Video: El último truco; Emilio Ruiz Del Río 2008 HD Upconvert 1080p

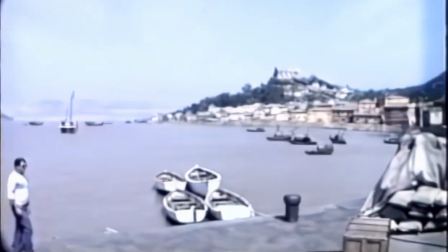Casi todas las maquetas son planos generales que ubican donde se desarrolla la escena.
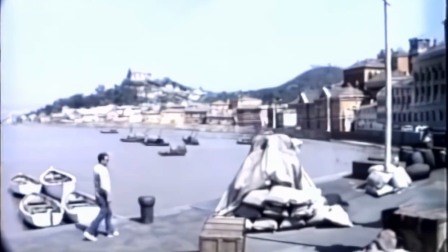Basta con que un momento enseñes eso, que ya el público ya sabe dónde está y ya no hay ningún problema.
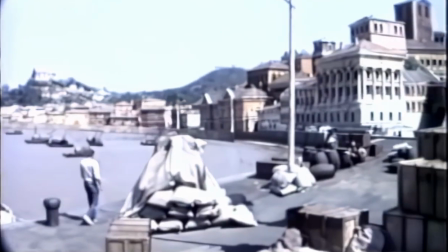Espacio.
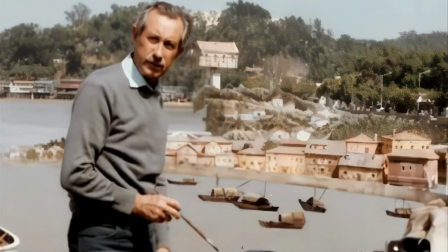Si en realidad yo lo que hago son decorados. Lo que hago decorados en miniatura.
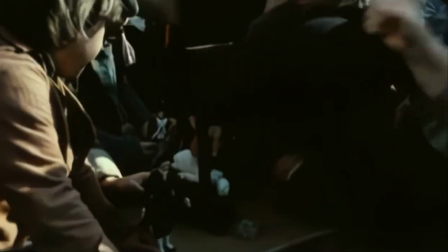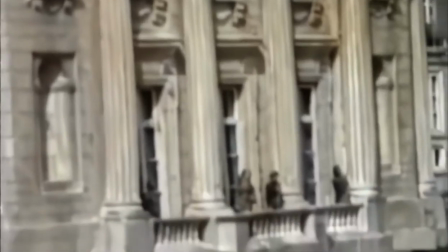Todas las películas con la guillotina han sido planos muy concretos, ¿verdad?
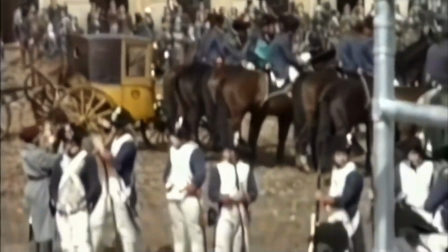Porque no se ha metido nadie a hacer toda la plaza de la Concorde como hice yo aquí.
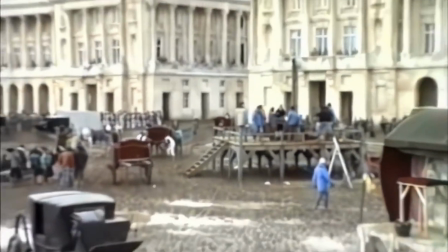El director me dijo, yo quiero que la cámara de aquí y que me tapes ahí aquello de allí.
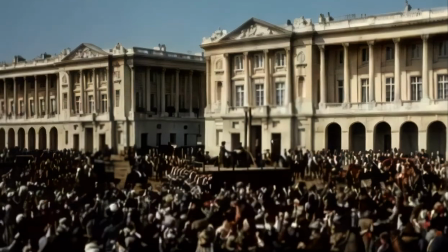Y yo veía que era imposible. Entonces él decía, claro, pero es que solo tener un plano general de una maqueta no me sirve.
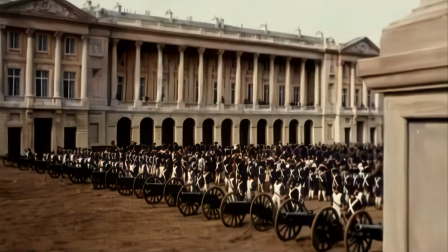Y entonces en ese momento se me ocurrió, digo, si mantienes siempre las mismas distancias de la cámara al fondo y nos mudamos de sitio,
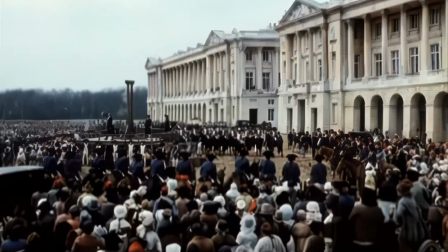la escala no se me va, porque siempre voy a estar a la misma distancia. Yo te doy 4 o te doy 5, lo que quieras.
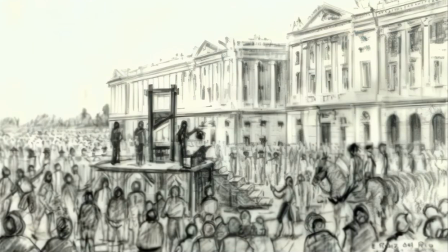Pues me dice, si tengo tantos planos generales, necesitaría mucha gente. Entonces lleno con muñequitos y lleno todo.
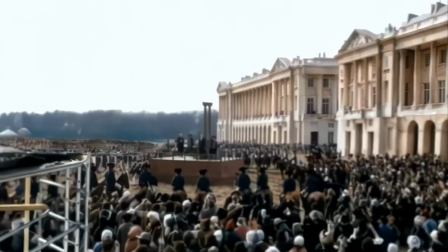Haciendo todo el relleno de allí del fondo.
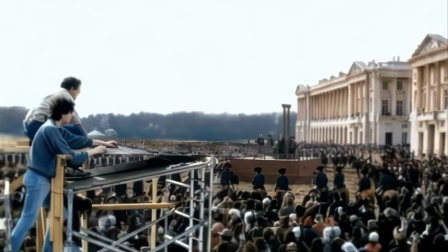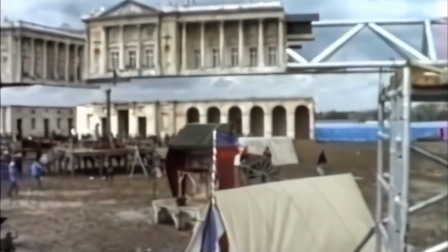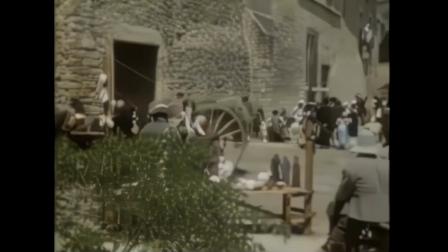Oh.
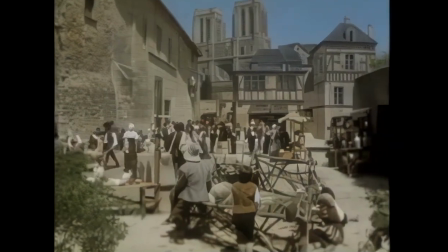aunque esto es un pueblo de Gerona Peralada, yo lo convertí en un rincón de París.
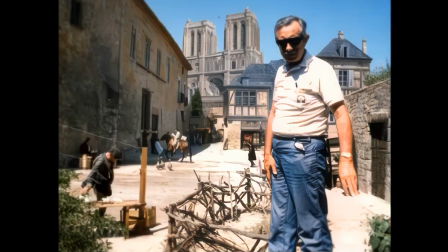Es una maqueta pintada en chapa y este muro con esta puerta,
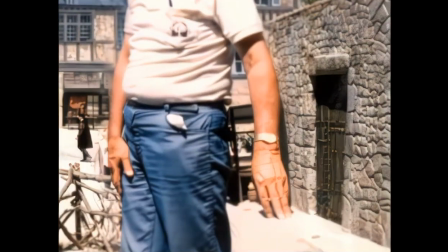también en maqueta, en miniatura, para que el fondo se me aleja un poco más.
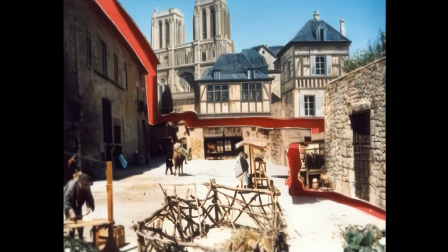Aquí está marcado la raya por donde iba el recorte.
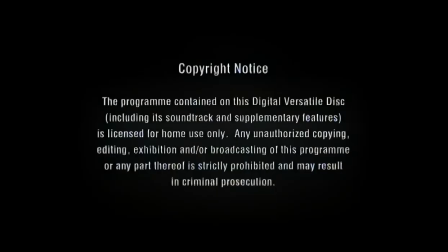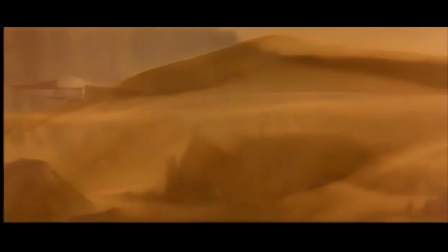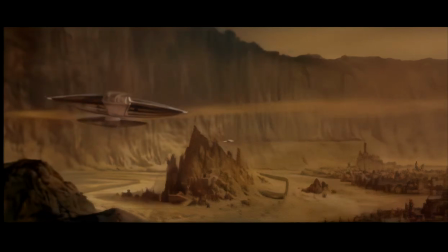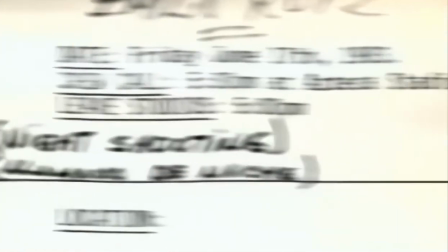En Dunes se hicieron muchas maquetas, pero había una que el director quería que los personajes salieran de la nave.
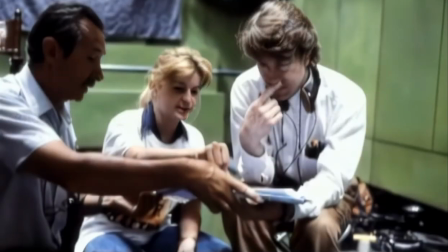Me llamó y se lo expliqué. Y ya quiso que en todas las maquetas hubiera personajes y se repitiera lo mismo que en esta.
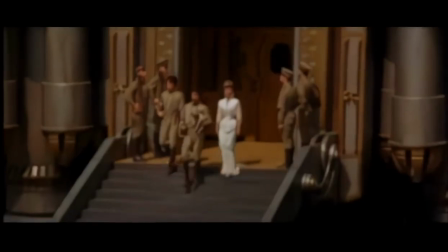Y entonces yo no solamente estuve para esa maqueta, ya me encargué de todas.
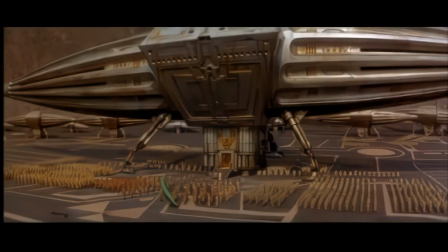House Atreides took control of Arrakis 63 standard days into the year 10,000.
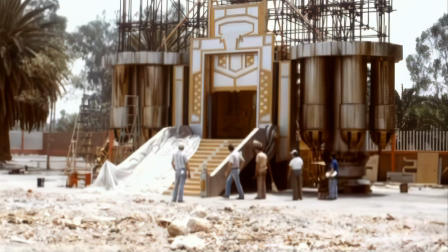Solo hay real la puerta para que salgan los soldados de la nave y un trozo de piso por donde pasan ellos.
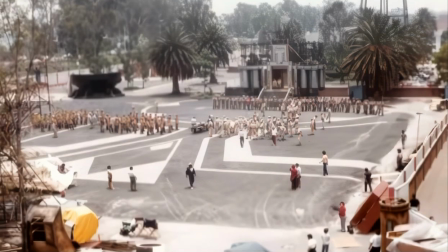Nada más.
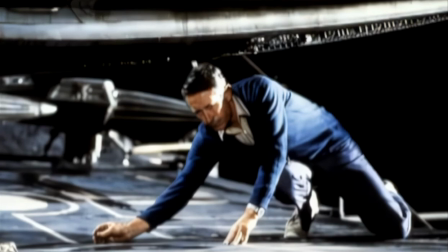Yo lo que tenía que hacer es dejar en la maqueta una reserva donde empalma con la puerta.
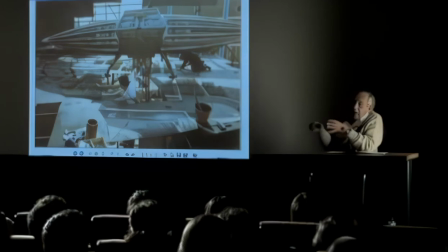Empalma porque está hecha a escala a la que corresponde.
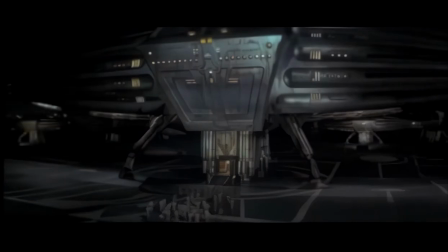Además, había que rodarla de noche y entonces no tienes diafragma para empalmar
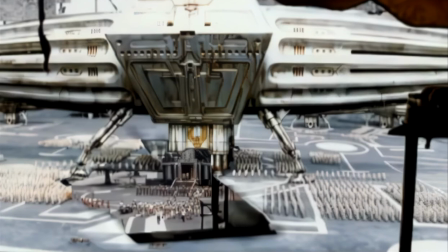una cosa a 6 metros de la cámara y tener foco en una puerta que está a 100 y pico metros.
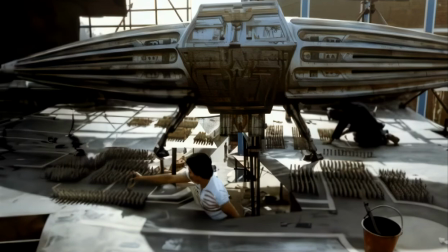Claro, necesita una maqueta que tenga este tamaño porque tiene que estar a esta distancia de la cámara para tener foco todo, si no es imposible.
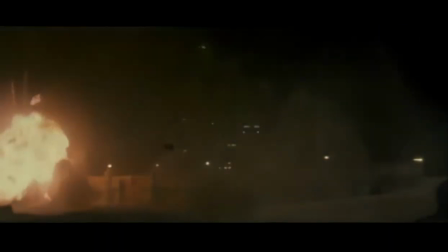Dune era una de las películas más complicadas que hemos hecho nosotros porque nos pilló la transición del croma azul al principio del digital, pero sin llegar al digital porque no se podía pagar, era un presupuesto carísimo en aquella época.
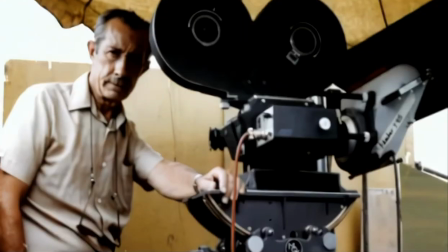Cuando le conocí en Dune, le habían instalado un taller en medio de la selva y venía a pedir información, pero a ver si alguien me puede dar un dibujo, y nadie le hacía caso. Y cuando llegaba el día de rodar, ¡ah!, se acordaban de Emilio Ruiz.
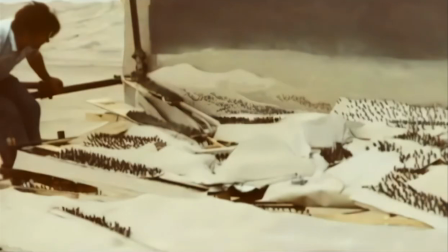Y él ya lo tenía todo preparado. Todos sus muñequitos, sus montañas de arena, y se ponían a cuatro patas, iban a mirar por debajo.
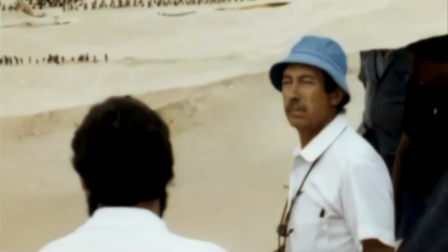¿Pero cómo que los muñequitos entran y salen por aquí? Sí, sí, Emilio les explicaba cómo con un pedal de bicicleta yo muevo aquí, y van y entran detrás de la roca. Y bueno, ¿y estáis listos para rodar? No, a las 12:02 estará el sol y se podrá rodar.
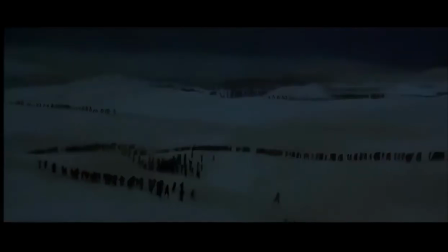No antes. Habíamos rodado en el desierto junto a Los Ángeles y tenía 1.100 soldados.